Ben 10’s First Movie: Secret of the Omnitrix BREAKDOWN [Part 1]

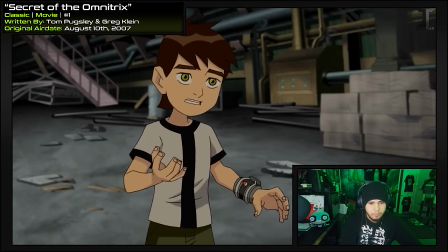259s Good thing I was Heat Blast, because that DNA wave would have scrambled me.
So that's one thing they have to replace in the alternate versions, right?
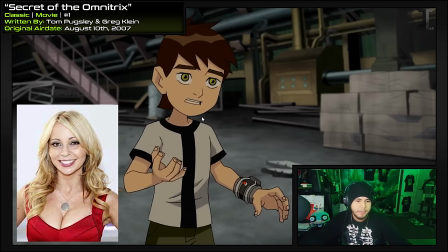265s
Did they get Tara to do alternate takes of that line as well? I really gotta see the alternate versions of this film again.
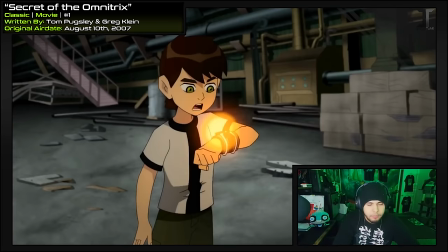270s It's been years. What's up with the watch? I don't know.
There's always something up with the watch.
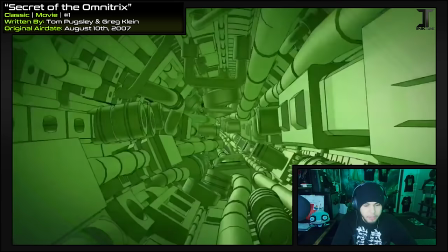275s
But now we're treated to this nice little CG sequence going straight into the watch. I always thought this was one of the coolest things.
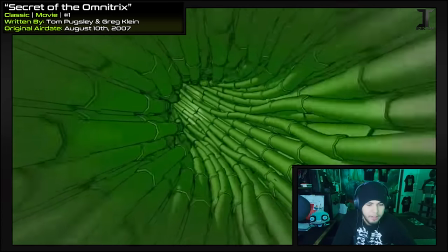280s
Because we see all of this technology swarming through. Then it fades into these wires that sort of look like veins.
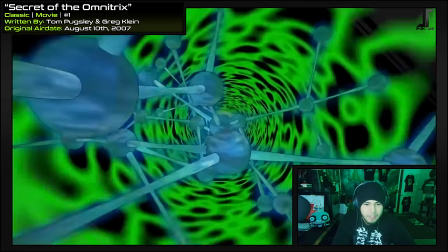286s
And finally, we're at like some sort of DNA cortex. You even see what kind of looks like a cell, almost.
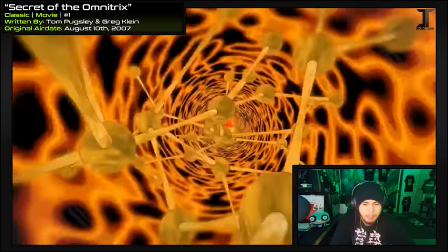293s
So showing the technology transitioning into Ben's human DNA. Very unique way to show the unity between Ben and the Omnitrix.
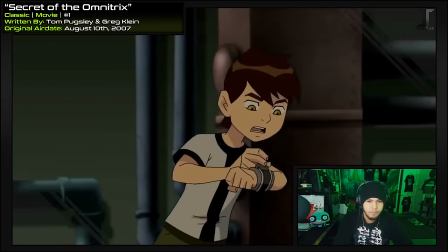300s
All right. Who knows what's going on with them? But Animo's getting away. Man, I always love when they do these morphing transformations.
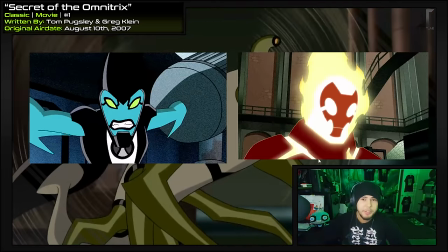307s
I think we only get them in the season one finale and also that Kevin episode in season two, but they're always done so well.
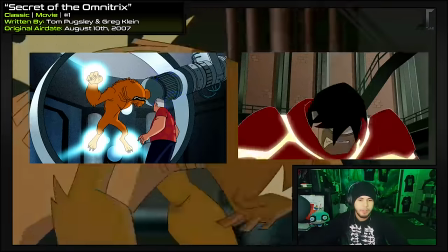314s
The pieces are placed perfectly so they blend into each other.
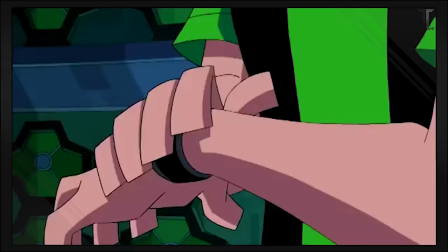321s
It's kind of the way Omniverse does their transformations. At least from human to alien, they have Ben grow into him.
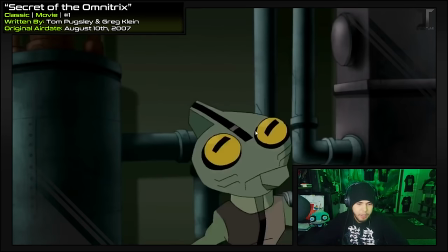327s
Oh, look at how this happens. The eyes go on top of the head, and it's like gray matter swallows the diamond head shape into his form.
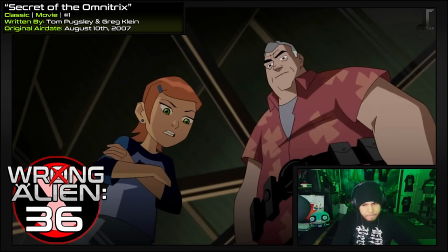335s How are you planning on catching up to Animo now, short stuff? The hoverboard.
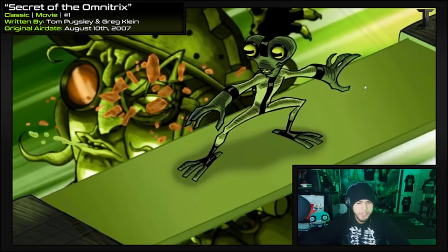341s
It's always a treat every time they bring this back. Although there's actually none of the board's detail drawn in this frame. But you can't really tell because most of the time you're looking at Animo or gray matter, which are heavily detailed.
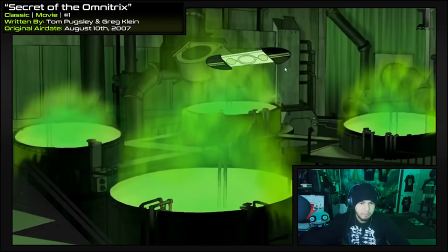352s
Now the board has its proper textures and stuff on it.
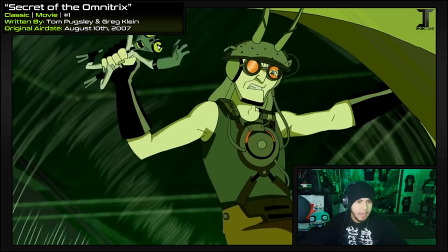357s
When Animo's about to throw gray matter, the highlights in his eyes are colored the same as his pupils.
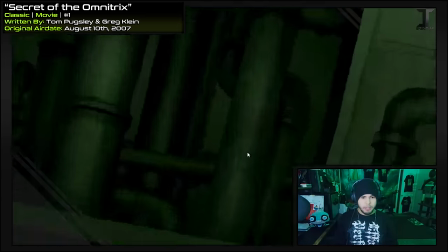365s
You know, even if Animo wasn't controlling the bug at this time, I'm surprised the bug would just willingly fly into this too.
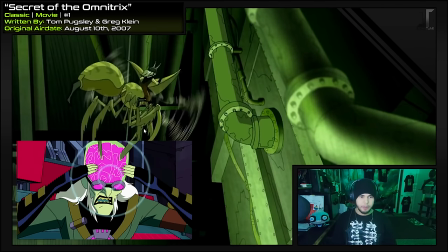371s
I think I remember something about the bug being under Animo's telepathic control now, instead of him just training his mutants, so that could be why.
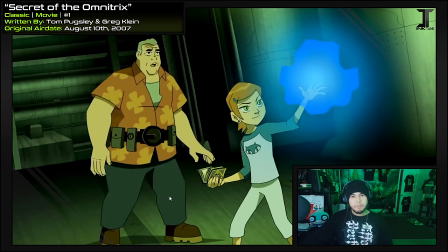380s
You know, with Grandpa's plumber gear and Gwen's spells, I'm surprised they still keep getting captured.
That was awesome!
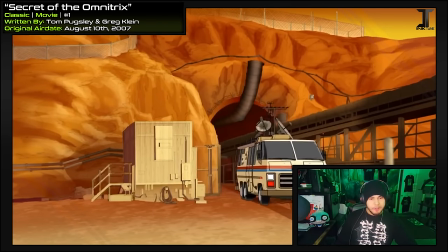386s What's next?
Even for the movie, they're using the same CG rust bucket from the TV show.
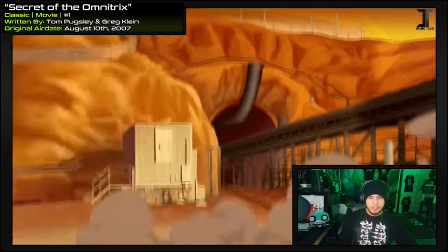391s
It's not a bad model, maybe I'm just used to seeing it so much now.
Now we get to do something I wanna do.
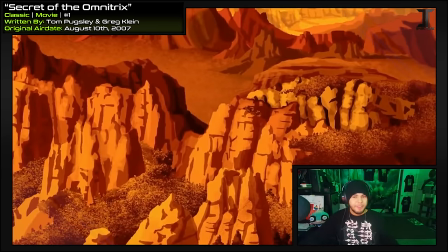396s Aw, man! You don't even know what it is, Ben. Relax. And malls are fun. Who doesn't like going to the mall?
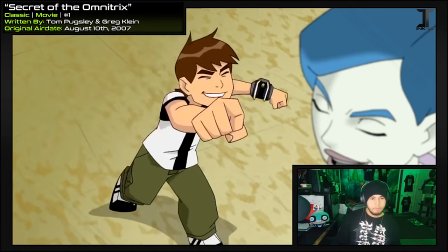401s
Is that a boob joke?
You're going down! This is a store.
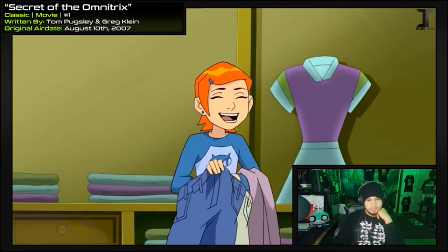406s How do you think these will make me look? So, get them all. Thanks, Grandpa.
So this sort of implies that Grandpa's buying them for him, right?
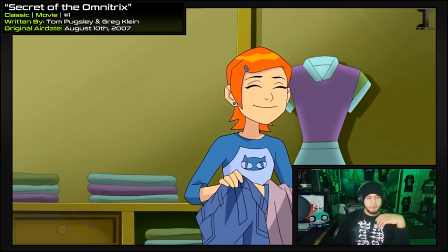413s
But then there was that episode where it seemed like Gwen had her own money.
Wow, those must have been expensive.
I'm just wondering, where are these kids getting all this cash from? And Ben's been expected to pay for a lot of his stuff in the series, too.
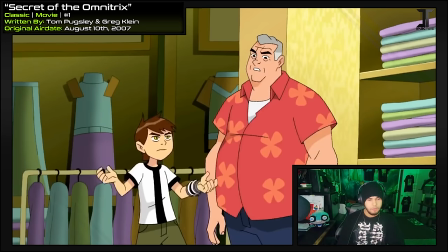425s
Is everyone in the Tennyson family loaded?
I'm the one stuck in some dumb clothing store during my summer vacation.
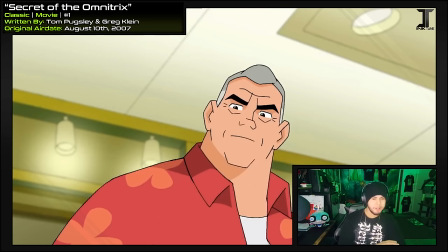430s
Yep, because it's a movie, we gotta reset the personality again.
This is so fun!
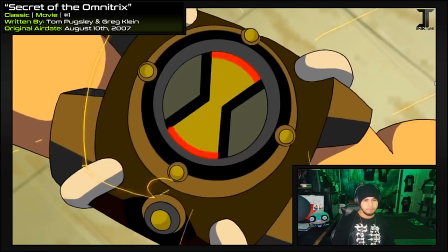435s
No, this isn't so far off of something she'd wear in Alien Force. It actually blinks red a few times before finally settling on orange. Maybe that's to show it's initially starting up. I also really appreciate how the shadows are reacting to the light around it.
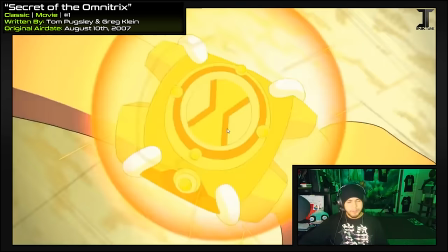449s
Although now it's actually affecting the atmosphere too, with the way that Ben's hair and clothes are moving.
Not my size.
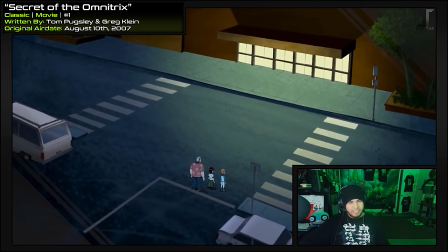457s
Banned from an entire mall? That's kind of a stretch from accidentally knocking something over.
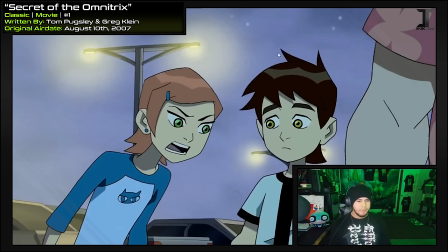462s
But I guess they could run their store however they want. See, even out here has a special color palette to match it. Not to mention how on model the characters are always looking in this film. This rivals Heroes United for the best visual medium of Ben 10.
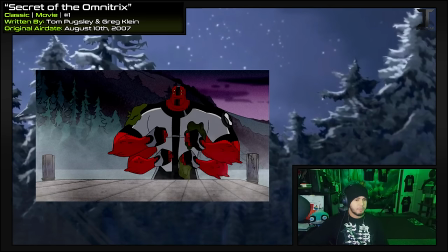474s
And there are lots of improvements from the show too. Like, in the show this would probably just be a bunch of textures, which is fine for an episode background.
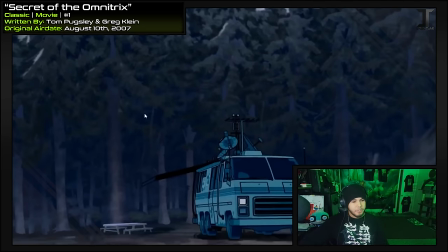481s
But here they really went ahead and painted all of these trees and leaves. I'm just saying, this looks really good.
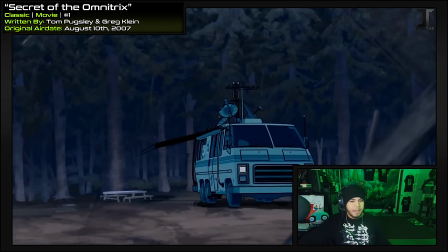486s
Even the CG rust bucket is affected by the lighting. That like never happens.
Oh, it's 3:30.
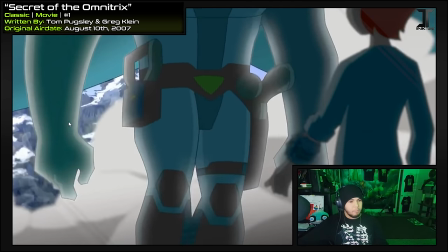496s
As he approaches, it looks like his Petro Sapien arm morphs back into his hand without the sleeve covering it first.
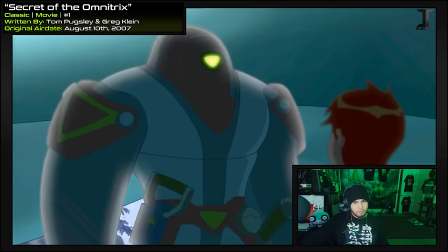503s
Like the suit is part of his skin.
Tetrax!